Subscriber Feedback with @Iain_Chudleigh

series to the yoush channel um we didn't get too many entries i think it was 12 but chosen five at random um to review and i've looked over them because some of them were speed arts and i kind of wanted to look at them before um i show i gave my review just because i didn't want to sit there watching three or four minutes um whilst recording so without
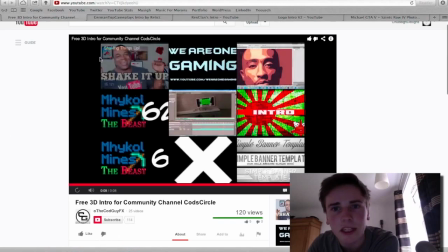40s
further ado let's just jump in and i've got all the tabs open here the first one is
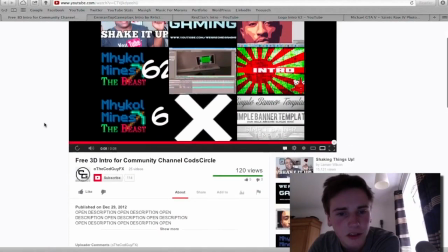47s
free 3d intro for community channel cod's circle and
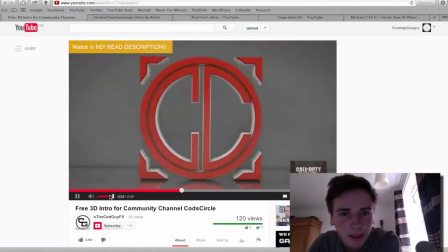53s
this is the intro here and what i like about it
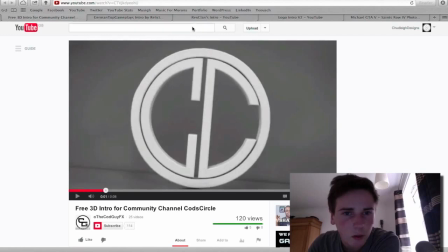60s
um is the initial white texture it has quite nice you've got some nice shadows here yeah some good rendering but something that can be improved is a the background
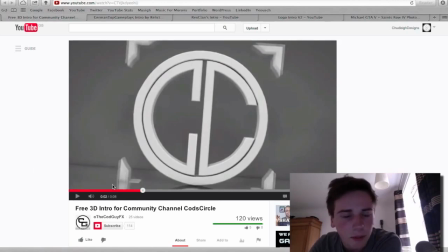79s
doesn't really look that great you've got this line going across here making it look like it's kind of in this room and
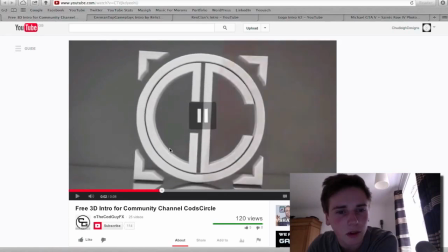88s
this circle looks like it's on the floor but this kind of object wouldn't really stand up and you got little bits coming here like kind of going through the floor it's
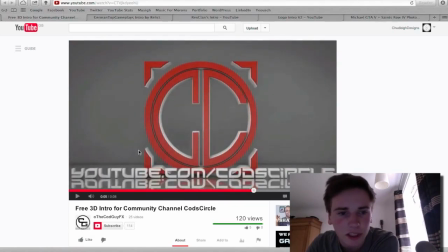100s
all very basic texturing and reflection is too reflective so it actually kind of distracts the viewer because this is almost just as visible upside down as it is the right way up so maybe add a bit to fall off
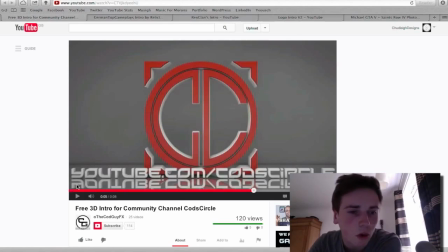118s
using either blurry reflections or fresnel on the floor or fresnel and that will really make it look a bit better. The font I'm not a big fan of either but it's nice.
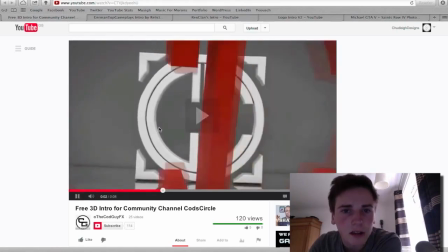139s
I'm sure you're just beginning to learn motion design,
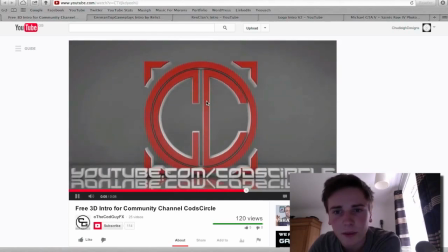144s
but a few things can be worked on and it's all about practice really.
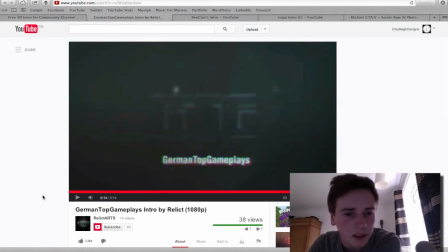152s
So the next one we have is German Top Gameplays intro by Relict Arts.
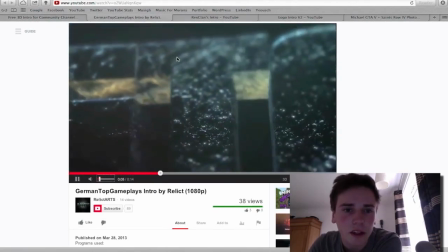161s
What I like about this is definitely the texturing, really nice, I don't know of it, oh yeah, it is Element 3D.
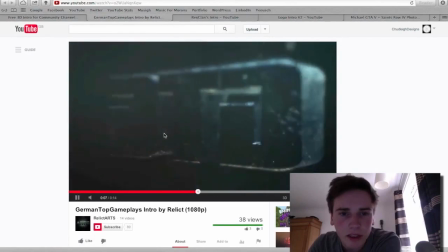171s
Really nice texture, and I like it, and it does really well and really easily.
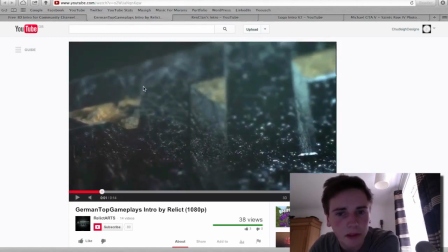182s
What I don't really like about it too much is the sheer amount of blur and it kind of looks a little bit out of place because if you were to take a photograph of this you wouldn't get this horizontal stripe of blur,
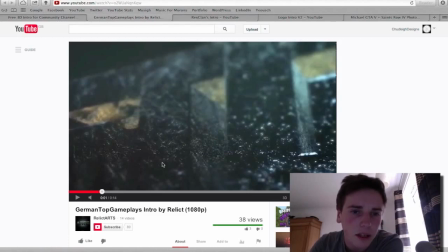196s
you get more of a vertical kind of little strip of like sharpness and then blur either side.
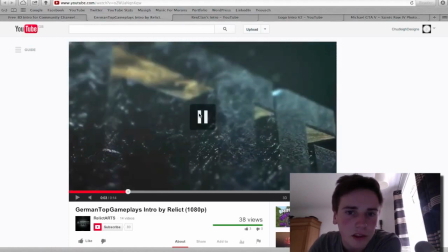204s
So it looks a little bit unnatural and very strong. Normally you get this kind of blur if you're taking a photograph photograph, a macro photograph or something really close up and I think you're trying to get the impression that it's really big
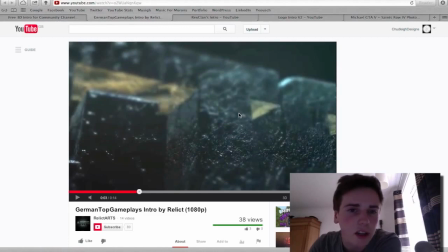222s
and normally really large objects don't have that much blur because if you know anything about lenses and cameras normally you'd
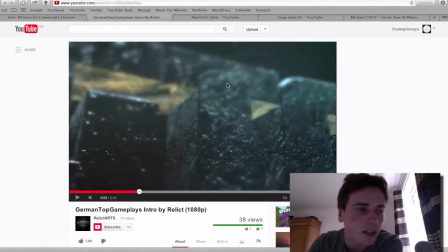236s
have to shoot quite a large distance, and you don't really get too much blur with that kind of photography.